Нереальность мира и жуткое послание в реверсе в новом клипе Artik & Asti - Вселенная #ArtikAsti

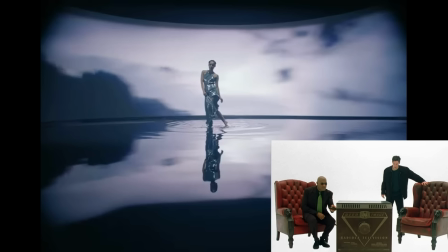[4:03]
Оно может давать отсылку к загрузочной программе из фильма «Матрица», в которой Морфеус рассказывал Нео об устройстве нашего мира.
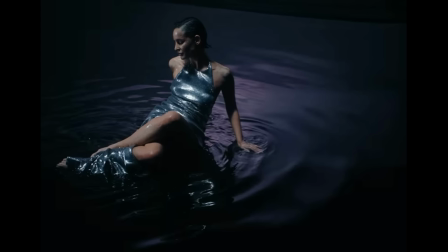[4:11]
В клипе «Arctic and Asti» это место не случайно заполнено водой. Первоосновой живого мира является именно вода. Она представляет собой некую общую для всех вещей абстрактную субстанцию, из которой все возникает и в которую все вновь превращается.
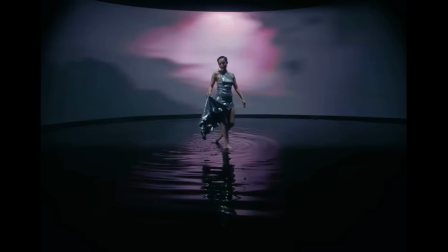[4:27]
Зеркальная поверхность воды дает отсылку к теории о том, что наш мир представляет собой отражение наших мыслей. Согласно этой идее, человек является одинокой частицей во Вселенной, которая, подобно снам, визуализирует свой собственный мир.
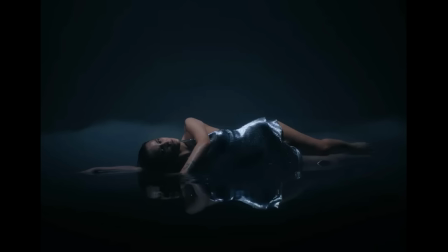[4:42]
Это означает, что никого и ничего, кроме самого сознания, в реальности не существует.
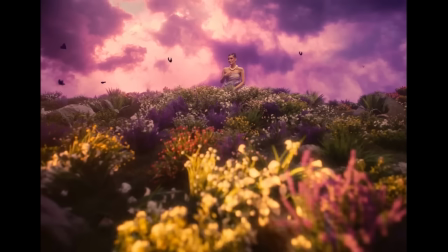[4:47]
На протяжении всего клипа Сивиль совершенно одна, что еще раз подчеркивает данную теорию.
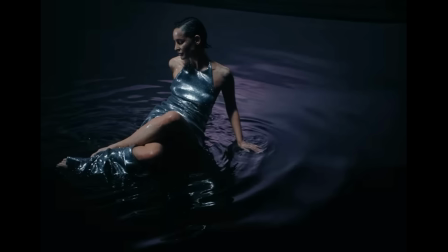[4:53]
Когда певица находится в подобии загрузочной программы, ее лицо передает отчаяние и безысходность.
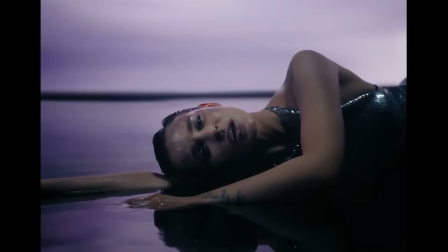[5:00]
Она лежит на водной глади, словно пытаясь поскорее заснуть и погрузиться в иллюзию. Подобным образом в клипе отражается ощущение одиночества. Периодически над головой певицы сверкают молнии.
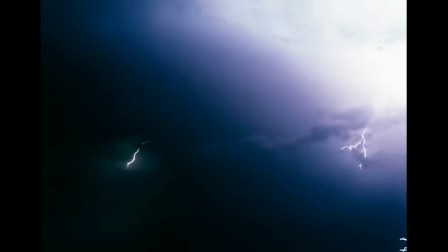[5:12]
Молния дает отсылку к Люциферу. В 10 главе, 18 стихе Евангелия от Луки говорится: «Я видел сатану, спадшего с неба, как молнию».
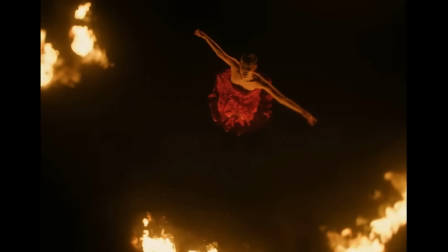[5:22]
Во второй половине клипа начинают чередоваться кадры всех четырех локаций.
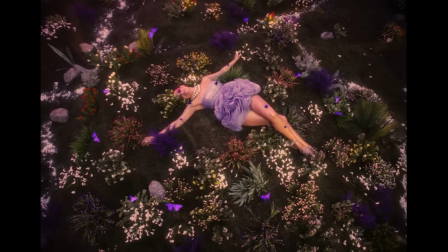[5:26]
Все это сопровождается демонстрацией известной символики. Сначала Севиль лежит на траве в позе распятия, при этом цветы прикрывают один ее глаз.
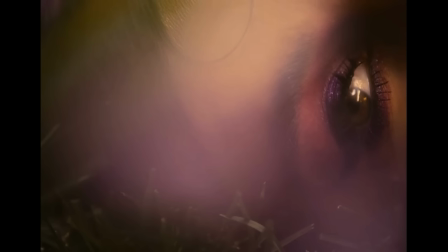[5:35]
Сразу после этого глаз показывается крупным планом, что в очередной раз подчеркивает символизм всевидящего ока.
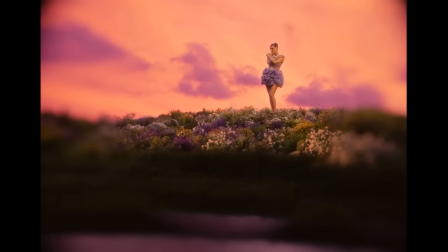[5:43]
Затем артистка стоит со сложенными на груди руками.
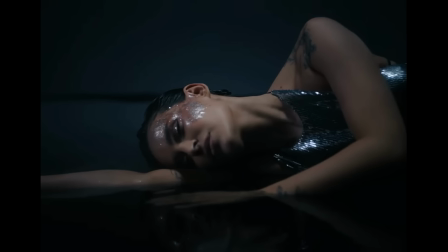[5:46]
На последних кадрах ролика Севиль закрывает глаза, погружаясь в сон и избегая своей жуткой реальности.
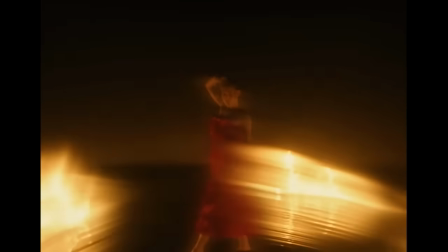[5:53]
Помимо всего перечисленного, в клипе присутствовали моменты с обратной перемоткой пленки,
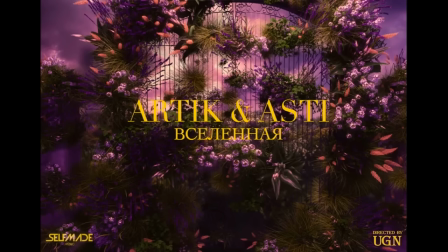[5:58]
что указывает на наличие в реверсе песни зашифрованного послания. При прослушивании песни «Arctic and Asti» «Вселенная в обратную сторону» нам удалось разобрать следующее. Для удобства музыка отделена от слов.